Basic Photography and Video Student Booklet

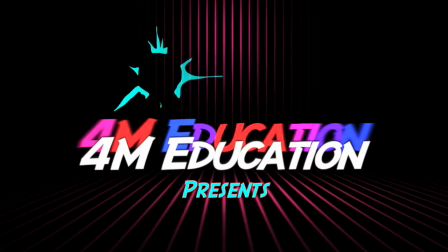Welcome to 4M Education's presentation on the basics of photography and video.
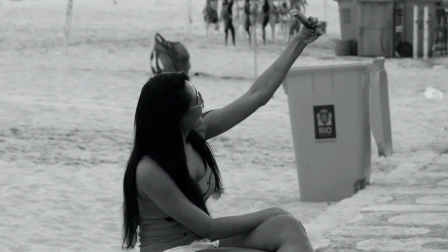So, you like to take photographs and make videos to share with your friends. Why not learn how to do it right?
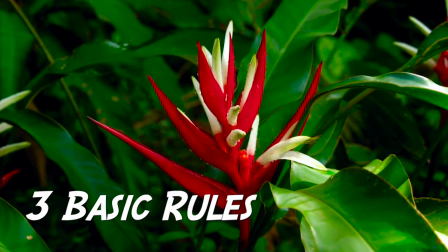Let's look at the 3 basic rules of photography. Simplify.
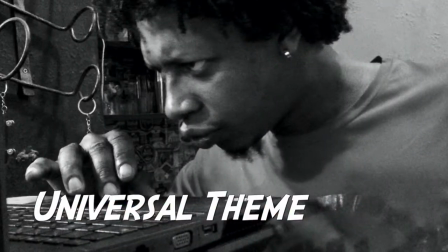Universal theme.
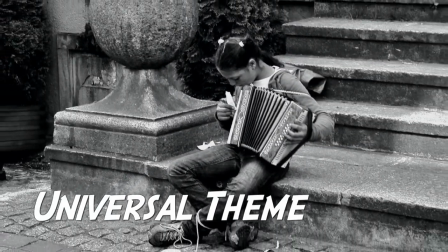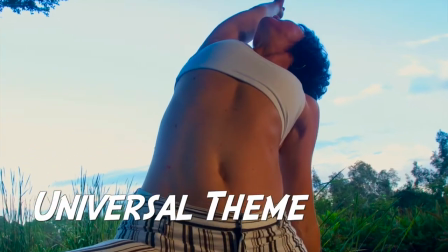This starts with learning a few basic concepts about both photography and video that apply to all visual images,
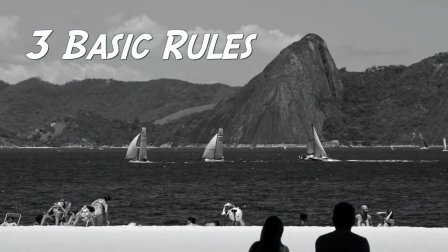drawings, paintings, posters, etc. There are 3 basic rules to photography.
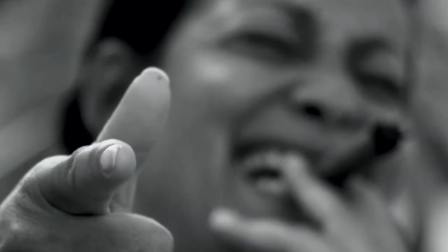Although there are exceptions and rules can be broken for specific and creativity purposes,
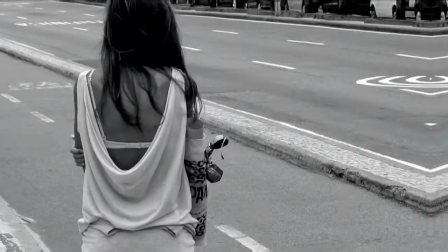but one must first understand the basic rules and be able to apply these to anything you create visually.
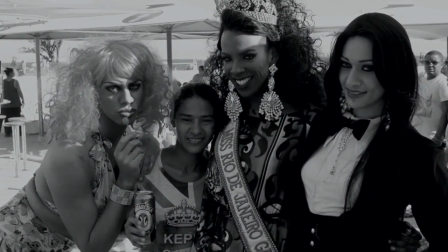Remember, once you pick up a photo or video camera, you automatically become a historian,
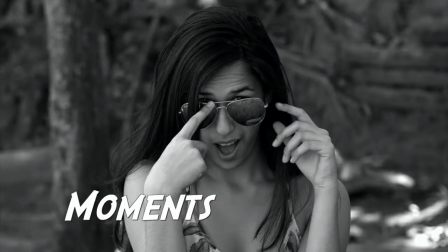capturing instantaneous moments in time and recording events that will never happen again,
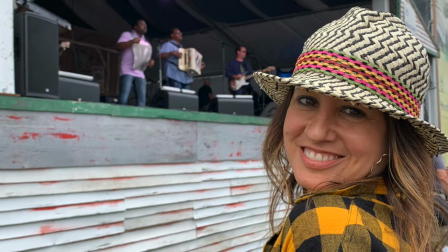thus creating a chronology of time and capturing events throughout your lifetime.
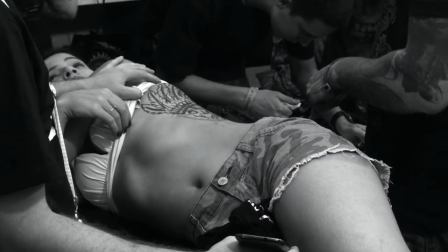Now let's look at the 3 basic rules one at a time in order to bring your photography and video to life.
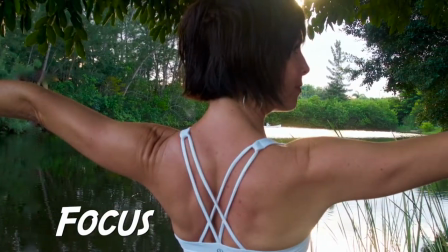Number 1, focus. No one wants to look at out of focus images unless there is a purpose to it.
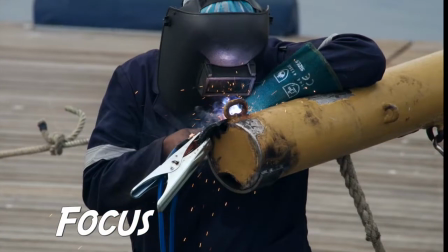Make sure you always maintain focus on the points of interest in the photo you want viewers to focus on.
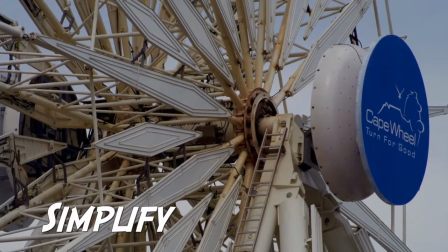Number 2, simplify. Take out all the unnecessary and distracting elements out of your photos.
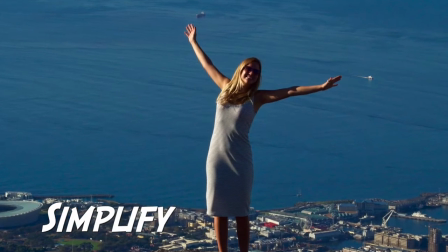Focus on your idea and draw the viewer's attention directly to where you want it.
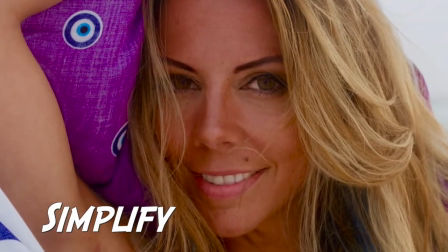In other words, take out everything that is distracting or not necessary when framing your shot.
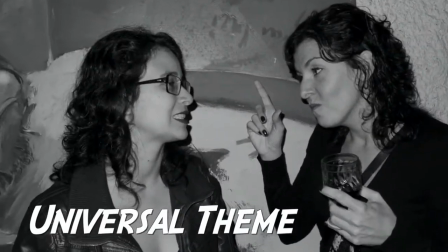Finally, number 3, universal theme. Select a universal theme or topic that your photo represents, for example, beauty,
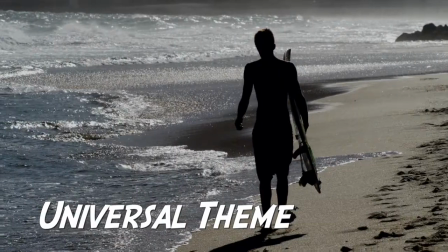happiness, sadness, action, adventure, wild, crazy, abstract, delicious, etc.
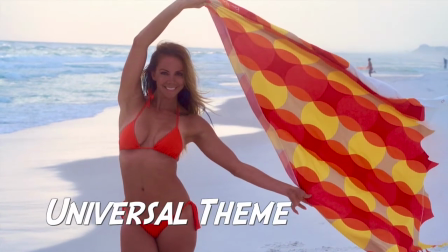Your images should be selected and framed with these 3 things in mind.
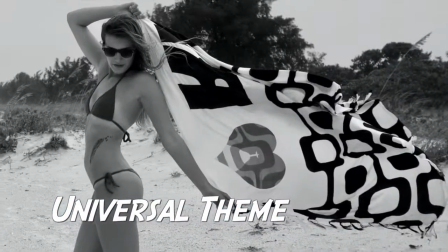Your photograph should have a purpose and be well composed. Let's look at camera shots.
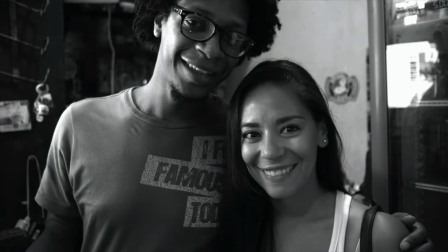The first thing we will talk about as far as your visual images is camera shots.
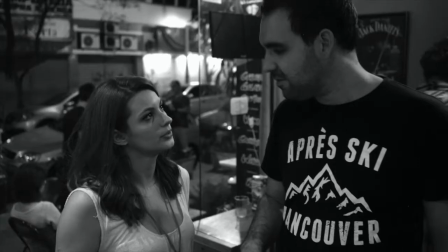These apply to all visual images, whether it be a photograph, video, painting, or drawing.
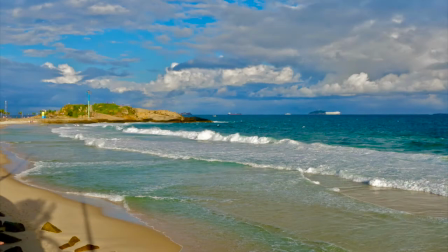Let's look at the wide shot first, also known as the establishing shot in film and video production,
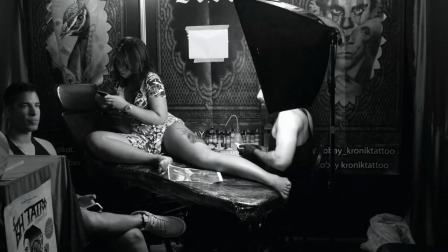placing you in a location or providing you with information on how the story begins.
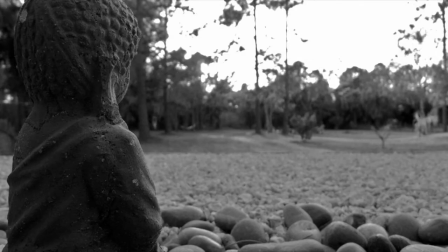The wide shot has a large angle and can be used to show landscapes or large areas of a particular scene.
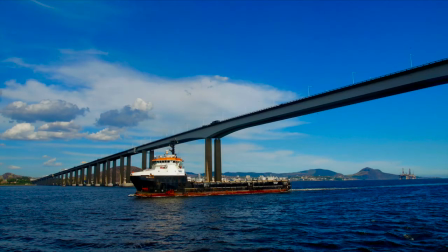It provides a large viewing area of what you wish to show. On the next page are some examples.
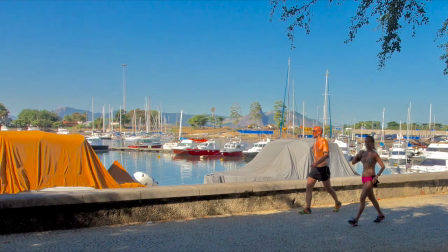Remember, a wide view can be from far away or up close.
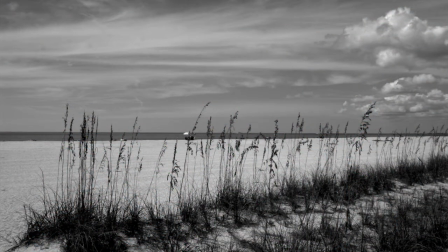It all depends on what you want to show. Next, let's look at the medium shot.
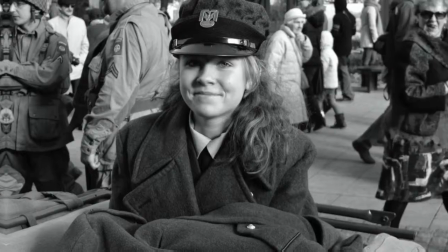These are especially useful in photos of people, including portrait shots, photos of scenes you want to bring closer,
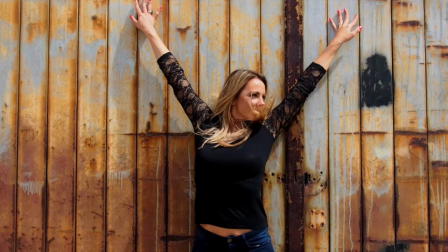but simplify by eliminating undesired elements in the photo and composing the image as you desire.
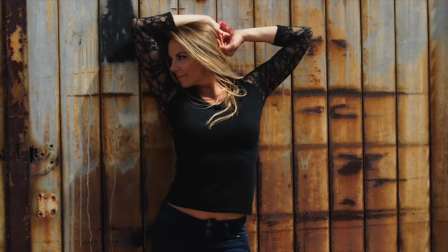Medium shots bring the viewer closer to your visual representation by eliminating as many undesired elements as possible.
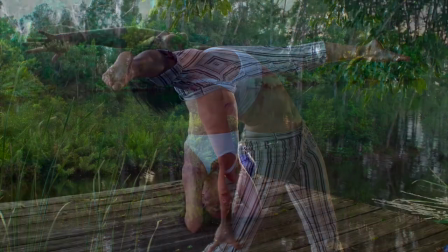Let's take a look at a few medium shots.
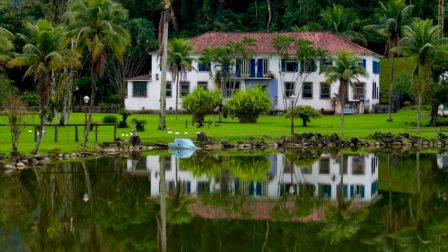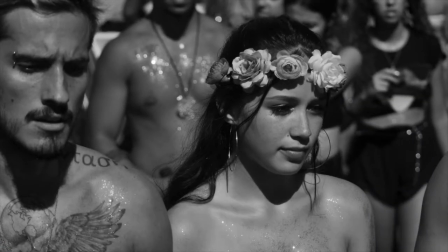Finally, we have our close-ups and extreme close-ups.
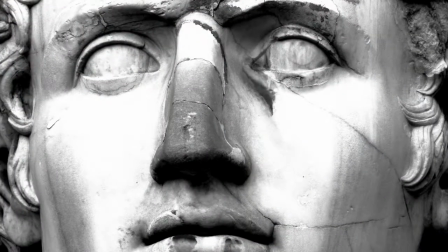These are used to show details and bring the viewer up close and personal with the visual you want to display.
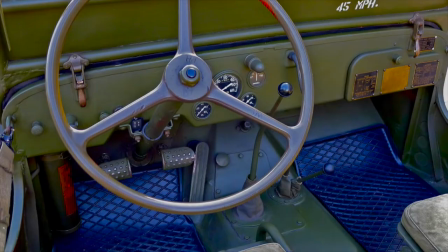Close-ups are fun and can represent a lot without showing much. Personally, this is one of my favorite shots.
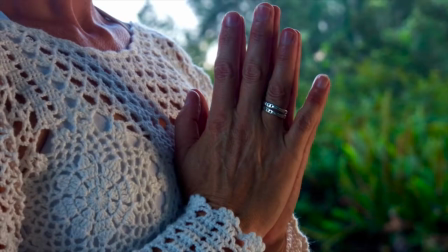I love close-ups.
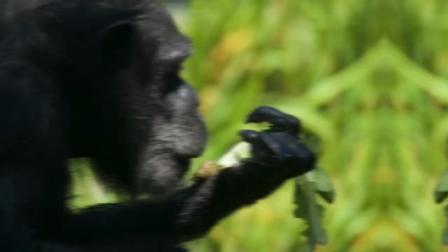You can get quite creative by showing only portions of people, animals, places, and things, and still get your universal theme across.
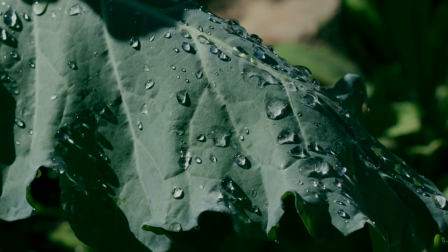These should be well thought out though.
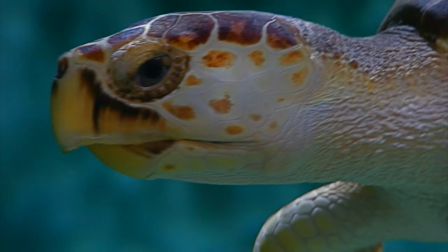They are immensely useful in how to do videos and photo sequences, as well as showing the viewer details of what you'd like them to see.